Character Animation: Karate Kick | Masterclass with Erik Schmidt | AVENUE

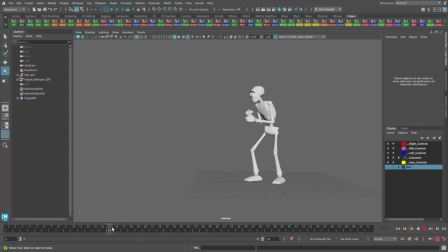(16:33)
What I've added here is a little bit of him ducking in preparation, bam, bam, bam, bam, to go in and do the kick. But from here, I have my squash I had before. I have a jump forward, and I have the squash before the kick, then the kick.
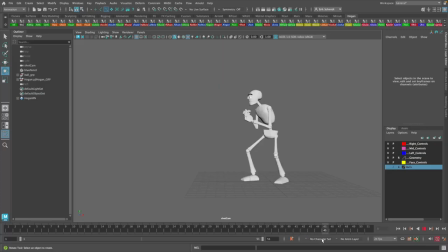(16:51)
This is all the same. And then I've done a little jump here back for his recovery. So we are ready now to start adding some breakdowns. So let's try and put things on spline and then have a look at how it looks now here.
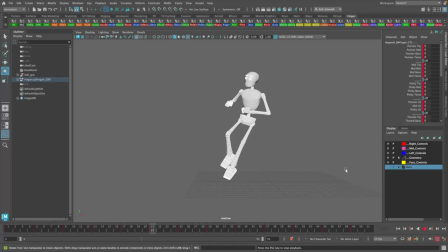(17:08)
You can see it is still a bit swimmy and there's a lack of resolution in the movements, but we are getting closer. So now we are ready to go in and add some extra keys where it is needed.
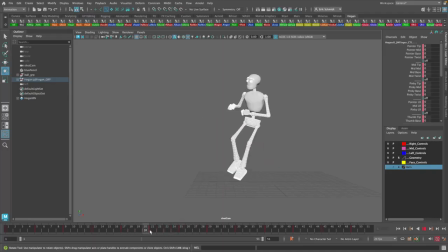(17:22)
When I choose what is needed, I typically go in and find where the feet or anything that touches something, how it gets in to touch this object and how it is going to come away from it again.
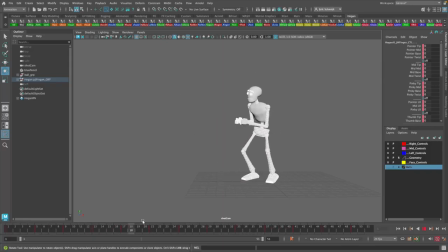(17:39)
And in this case, it is the feet mainly. So I'm going to concentrate on this. And I think our kick here is our main movement. So that will probably need some in-betweens to get that impact here. So I'm just going to set a key here.
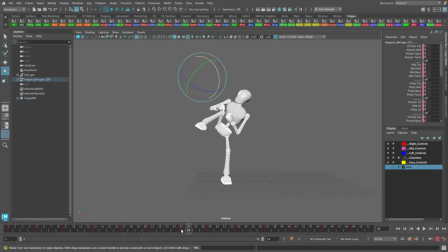(17:56)
I'm going to set a key that is closer to 25 than it is to the squash, than it is to the kick, the stretch itself. And the reason for that is I want to have a nice big spacing.
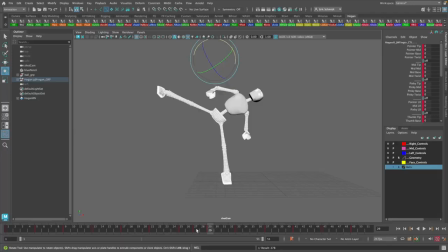(18:10)
So we want it to be slowing out and then hit here. But I need to figure out how to resolve this.
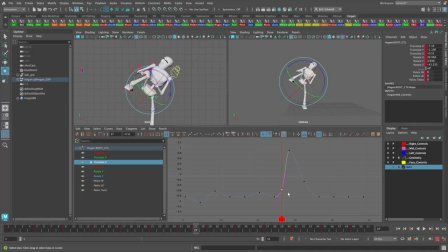(18:18)
Well, I'll start with the hips and see what they do here. There, this is left view here. So this is in this direction. That's fine.
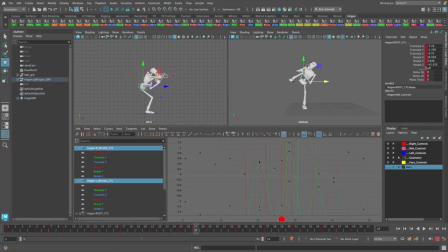(18:31)
And the up and down, maybe if I select all my controllers here, I'm gonna pick this down here. And I will also fix the kicking foot here.
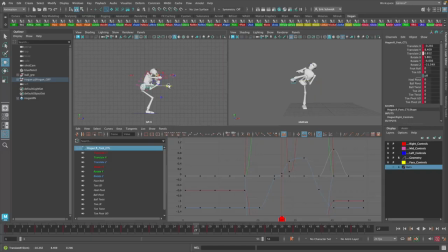(18:44)
I think I'm gonna try and move it a bit closer to the body. I will probably have to do something to fix the knee. But basically, I want that impact to be as powerful as I can.
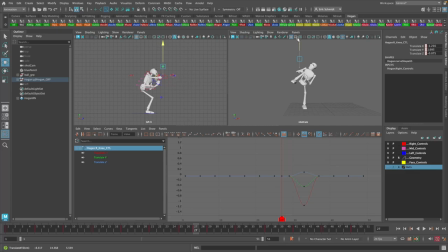(18:59)
So if I take the knee here and move that up, we need to push this as far as I can. One thing is, when I start to do this, always look for where is this force coming from.
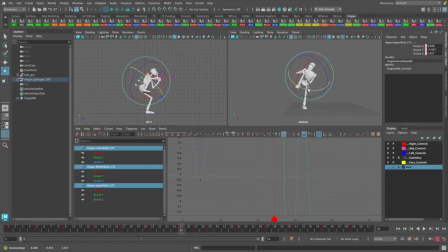(19:15)
If I start to twist the upper torso here a bit, then he will come, oops, that was the wrong one. Then I get this counter movement, bang, and it goes over there.
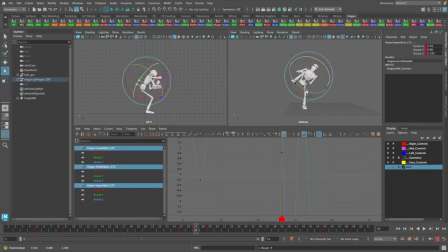(19:34)
So the force, I have a lot of movement here now in the torso, twisting. And that is sort of preparing the movement to happen. So at the moment here, the torso is twisting, and then once that is finished twisting or has twisted quite a bit,
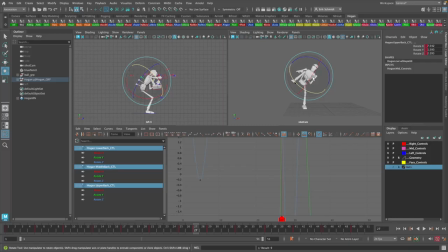(19:50)
then we are ready to get the force from that movement and extend that out to the leg. And it will make it very, very powerful. Bang, there we go. I will probably fix the head here a little bit so it looks in the direction.
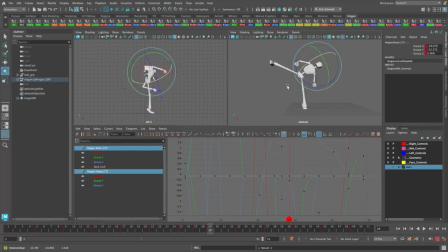Maybe I'll move the hips back here a bit and move the chest forward here as well.
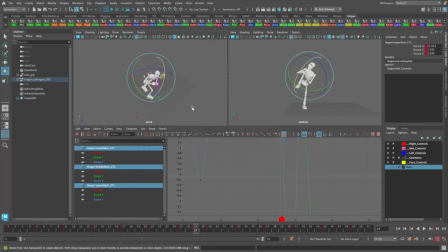(20:29)
Go into my perspective view. You can see the torso comes around and then I kick. My hands are a bit funky. I'm gonna fix them here.